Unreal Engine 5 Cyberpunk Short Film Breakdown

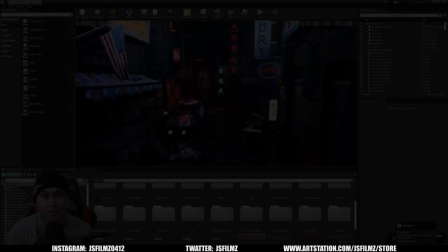[0:00]
Hey, what's up, y'all?
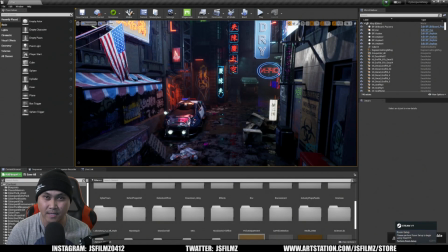[0:01]
So in this video, I'm going to be going over some of the environments that I used in my recent Cyberpunk short film, Zin. So what you're looking at right now, this is the original environment for the intro scene, the alleyway. Now, if you haven't seen the short, go ahead and check it out first, because obviously this is going to spoil it right here.
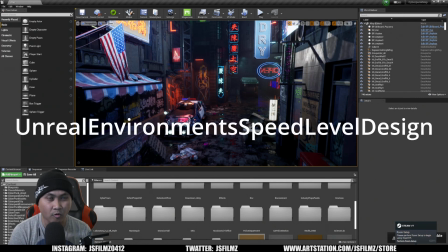[0:20]
So for this one right here, I actually had a YouTuber commission and make this for me, pretty much kit bashing different assets in the marketplace to create this right here.
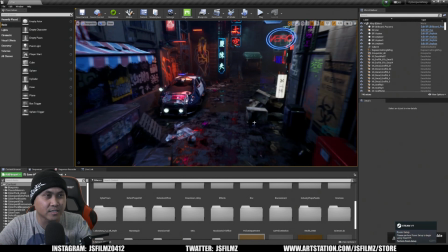[0:28]
This is what we started with, and as you can see, this is actually Unreal Engine 4.27.
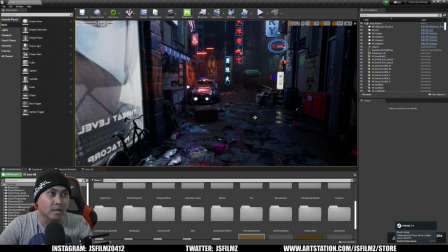[0:32]
I actually ended up just converting everything to 5 and then 5.1, because like I said, this project I started creating last year, almost like a year and a half ago.
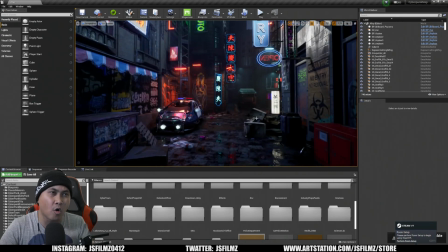[0:41]
So here is the starter package. I mean, overall, I pretty much kept everything that he had in here. And usually what I tell the people I kind of commission is, hey, don't worry about lighting too much, because I'm probably going to change things, add and subtract things.
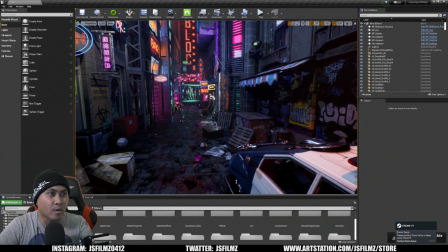[0:55]
So here it is, the before, I would say, of that alleyway environment in the beginning of that short, and it's pretty awesome.
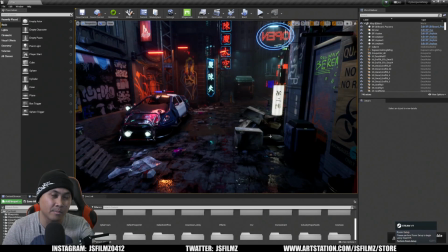[1:04]
I've used this twice, actually, one in Omniverse and one in Unreal Engine 5.
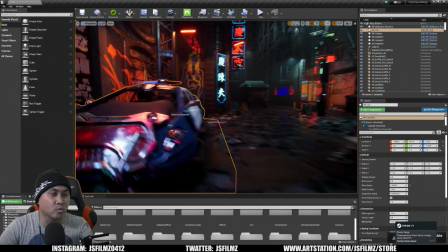[1:09]
So here it is, and this is the actual car that I use. It's pretty low quality.
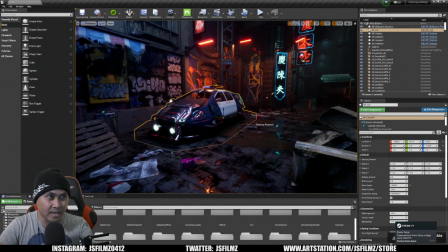[1:14]
This is free in the Epic Marketplace that I just downloaded. And like I said, I would say
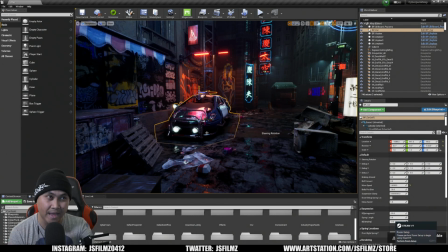[1:20]
98% of the things that I use for that short were pretty much all in the marketplace.
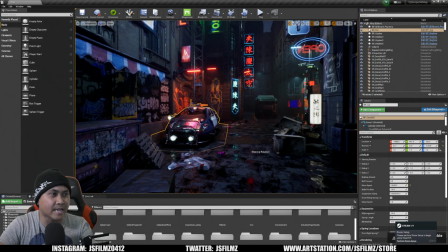[1:27]
Not a lot of custom made things in there. So here it is. And what we'll do is we'll jump over to my actual project.
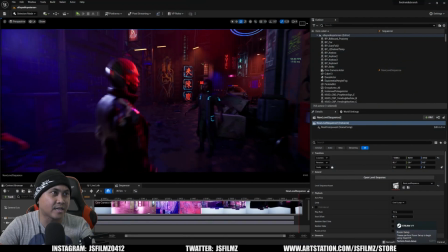[1:35]
So we have our characters in here.
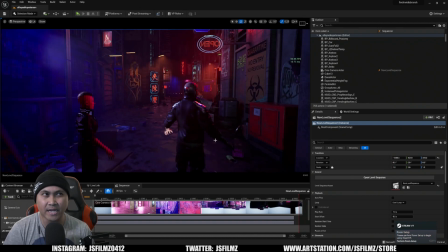[1:36]
So the way I kind of work is I make sure that if I can help it, I separate all the character and all their takes into different levels. Because sometimes when a level breaks or gets corrupted, I don't pretty much want to lose everything.
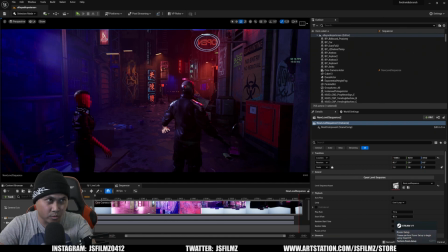[1:52]
So I try to separate them all. So in this one you're looking at right now, this is actually Peterson's take.
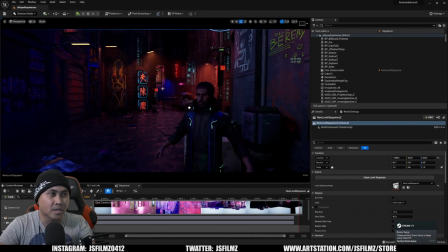[1:58]
So the camera was really just up here, and you're just seeing really just this backdrop. And you're going to notice that one of the things that I added was,
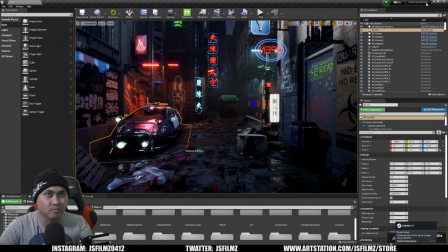[2:07]
instead of just having everything kind of black in the back right there, I added a couple of lights in there just to contrast it.
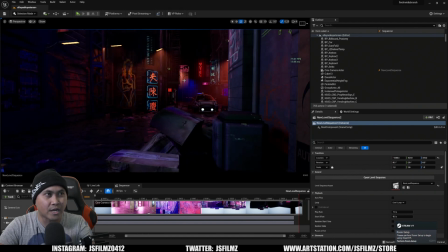[2:14]
I added some, you know, reddish light back there, some signs right here, and pretty much just put some more stuff in the background so it doesn't look flat. And that's what you want to try to do in your shorts, is if you have a background that's looking a little bit dark, add a bunch of stuff in there.
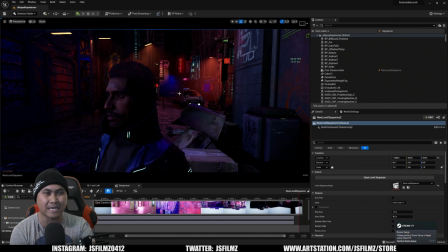[2:32]
Added a bunch of lights back there just to keep it interesting so that it just doesn't fall flat.
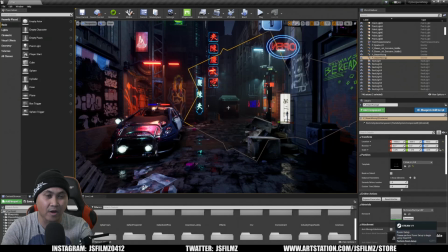[2:37]
Again, if I go back to the original, you're going to see if I remove this actual garbage truck right here,
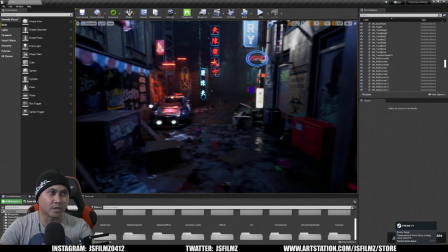[2:44]
you're going to see that that is just pure darkness. That would not look good in your movie.
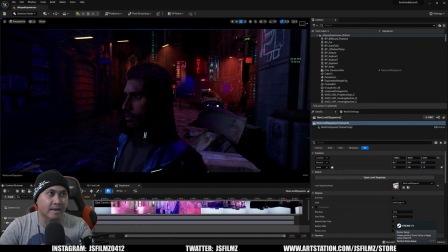[2:50]
So again, add a bunch of stuff in the background, add some points of interest, if you will. So here's the shot right here. Basically, it was just a head and shoulder shot for Peterson right here.
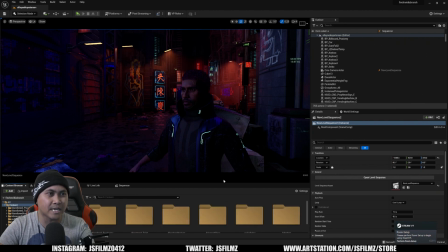[3:00]
And then what I'll do now is I will go to Seiko, which is the actual female cop's take.
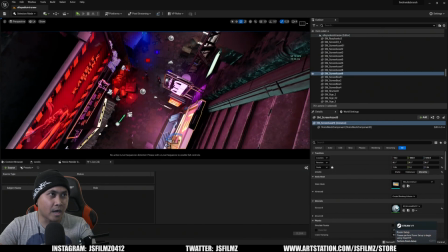[3:07]
So I'll move in here. Again, I added a bunch of these points of interest, just a bunch of neon lights and neon signs, so that pretty much just to make it look interesting. Without these, it would look just too bland. Again, just, you know, populate your frame as much as you can.
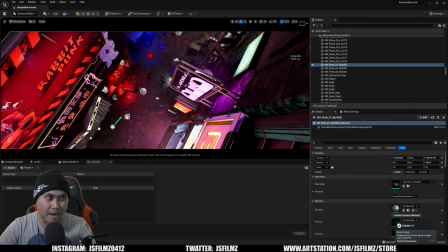[3:22]
Obviously, don't make it too crowded. Just populate it so that it makes sense.
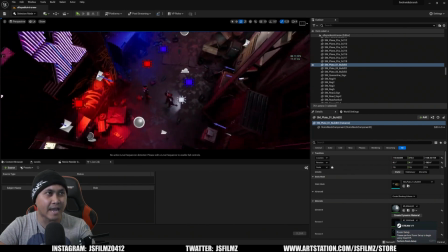[3:27]
I added a bunch of signs and lights and neon signs. And again, for the ground, actually, I forgot to mention, you're going to notice that the ground's different.
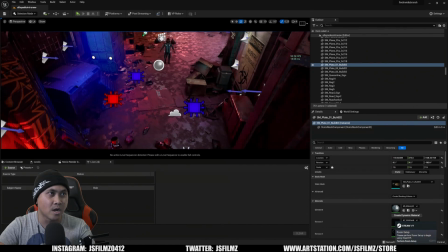[3:35]
I was not able to transfer this ground here, so I had to just use a different material for the ground objects.
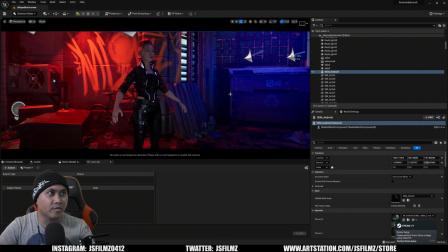[3:42]
So here we are with Seiko's turn. So with Seiko, if you remember, it was really just a camera right here.
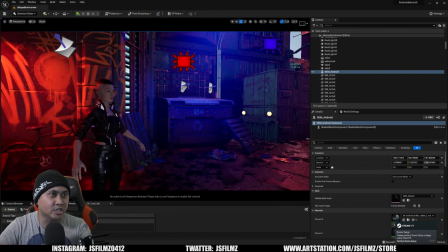[3:50]
And as you can see, I added and changed a lot more from the original.
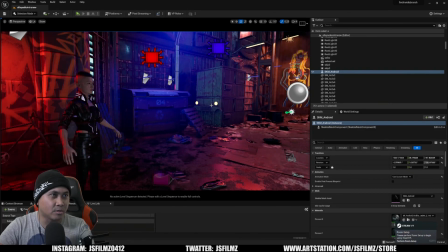[3:54]
So you can see here, I added a bunch of these right here. Again, just points of contacts.
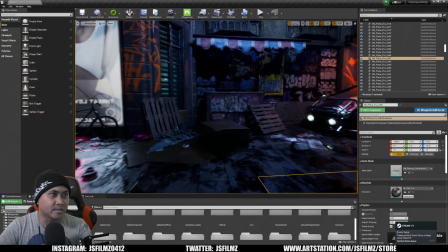[3:59]
And right here, if I go right here, you know, I changed the trash and the boxes and things like that.
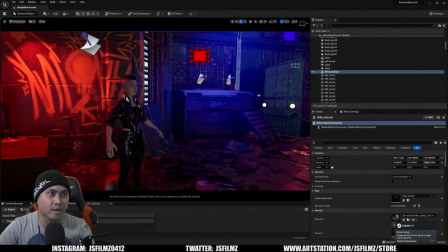[4:05]
I removed this back wall right here with all of the graffitis, because it was repeating.
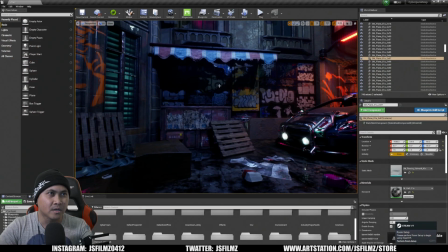[4:11]
You can tell that it was kind of repeating. You don't want that. You can see that this right here is the same as this.
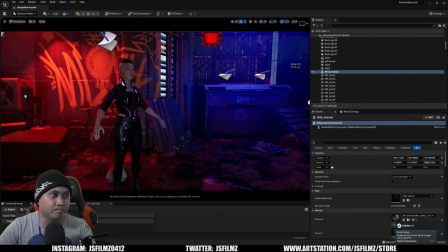[4:17]
So I just removed it and kind of made it so that I'm like right here.
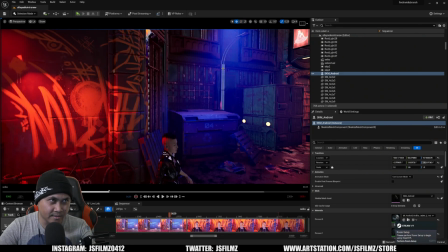[4:22]
So I have light, which is simulating kind of like a blue street lamp light right here.
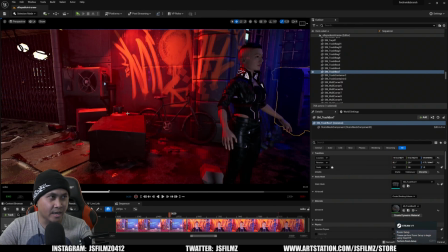[4:29]
You have the trash can, and also added this right here from Kitbash 3D.
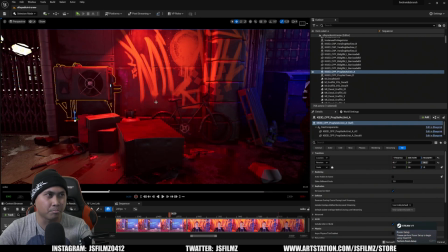[4:33]
I just threw a bunch of assets in here from them.
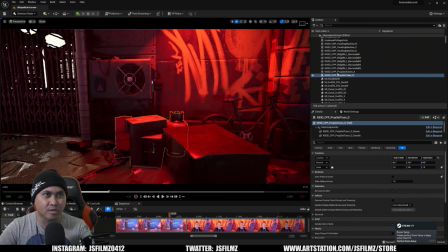[4:36]
Got this nice little Series KB 3D CPP prop set, because these assets are actually a lot
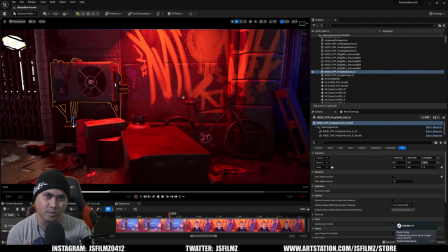[4:43]
higher quality than the video game assets I got from the Epic Marketplace.
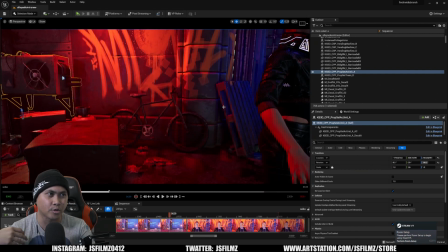[4:48]
That's why I really put them up front and center and put everything else like the gamey content stuff in the dark.
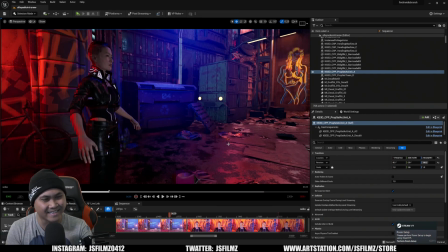[4:54]
So, you know, we don't barely see it because it's pretty gamey stuff, but I gotta make do with what I have.
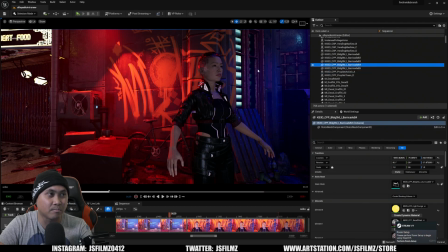[5:02]
But yeah, so you can see right there, we got the KB 3D. We have a bunch of these barricades as well, because again, they are a little bit more high quality.
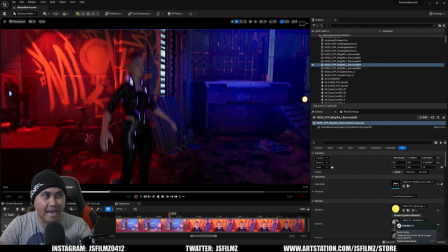[5:09]
So what I'm starting to learn is that, again, for this one, I actually did a lot more than I should have.
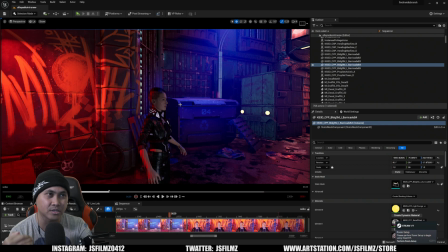[5:16]
But sometimes what I try to do is I would get the camera set up and then start populating the scene with props and lights. So it's a little bit backwards. You know, in real time, you would set everything up, the props, the setup, the lighting, the dress, the set dressing.
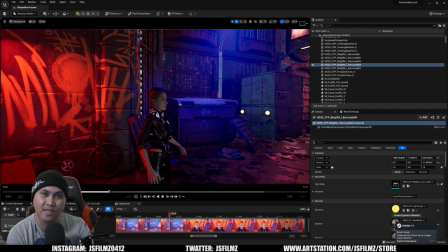[5:31]
But for me, I would get my camera set up first and then start populating the props and sets and see what would look good. So I actually treat every frame differently. Obviously, you still have to think about continuity and things like that.
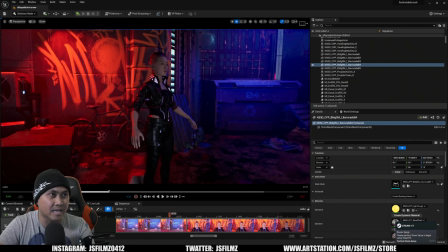[5:45]
But for this one right here, since the camera was set this way and I never had a shot this way,
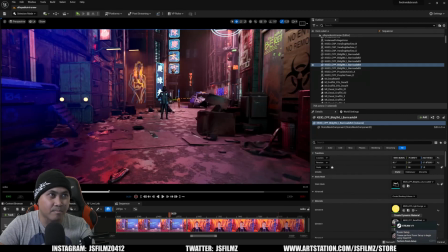[5:50]
you really couldn't tell that, you know, that backdrop, that background right here is a lot different.
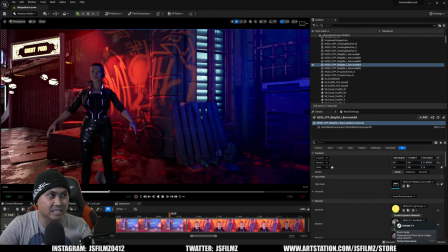[5:56]
All right, so as you can see, it was like a shot like this and a shot like this for Seiko for that short.
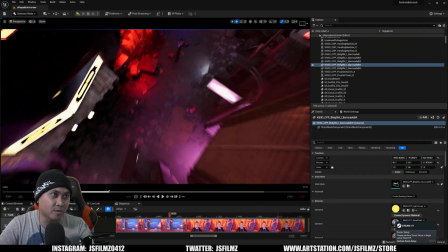[6:01]
And yeah, that's pretty much it. And for this one, I was able to just get away with the actual, you know,
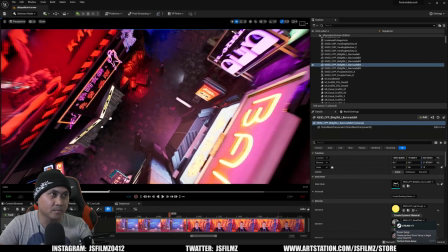[6:08]
introduction shot right here because it's the same lighting, so it works out.
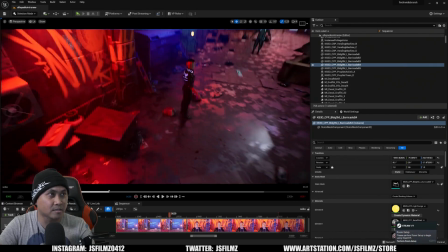[6:13]
I just added a couple of lights so that it makes sense a little bit. But yeah, that's pretty much it for the shot.
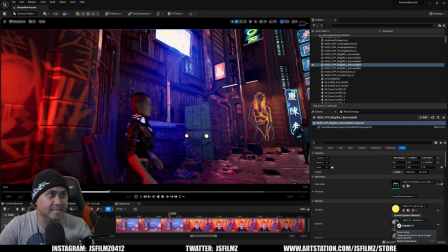[6:20]
The close-up's the same. The lighting is the same.
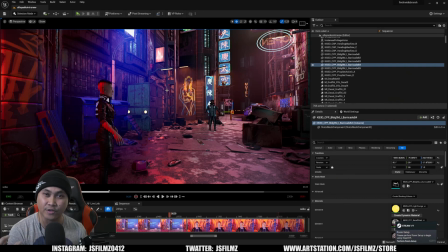[6:22]
I try to go with the red and blue color as far as for the characters, and pretty much just went crazy with everything else outside. What I'm going to show you now is a little alternate introduction. I really, really, really wanted this to work out.
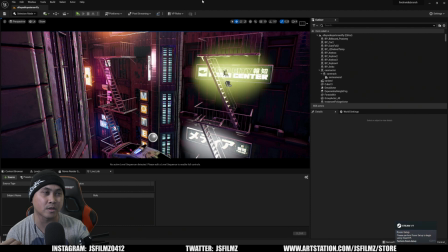[6:37]
But one of the things that I kind of play around with the introduction was the car landing.
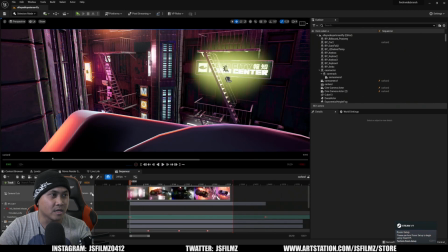[6:42]
So if I go here, actually I have the sequence ready. If I press play, you're going to see that I have this set up.
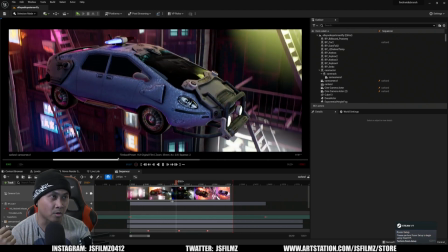[6:50]
I use the Vive VR for the camera. And as you can see, I have this car landing to go down.
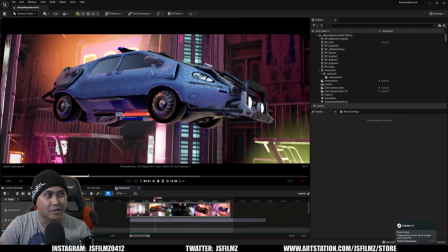[6:57]
But the problem I have with this is you can really tell the quality of the car not really being high quality,
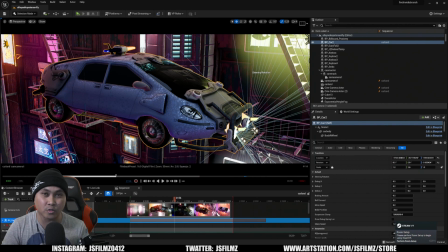[7:05]
and actually animated the wheels as well, so they were kind of folded out, and then as the car got lower, I was folding them in. I really wanted this to work out, but again, the quality of the car is just was not good, and it gave it away.
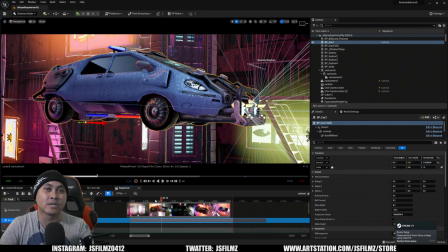[7:20]
But yeah, that's pretty much it. That's a little kind of behind the scenes on the alleyway for my Cyberpunk short Zin. Again, if you haven't done so, go ahead and check it out. I think it's pretty cool. Again, and if you want to see more kind of like a behind the scenes on how I made this short, let me know in the comments below.
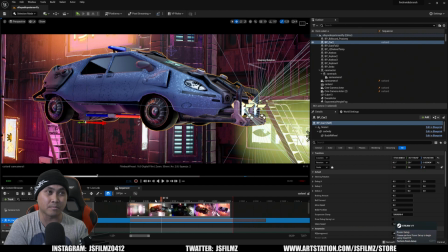[7:36]
But for this video, that's pretty much it. I'll see y'all in the next one. Peace out.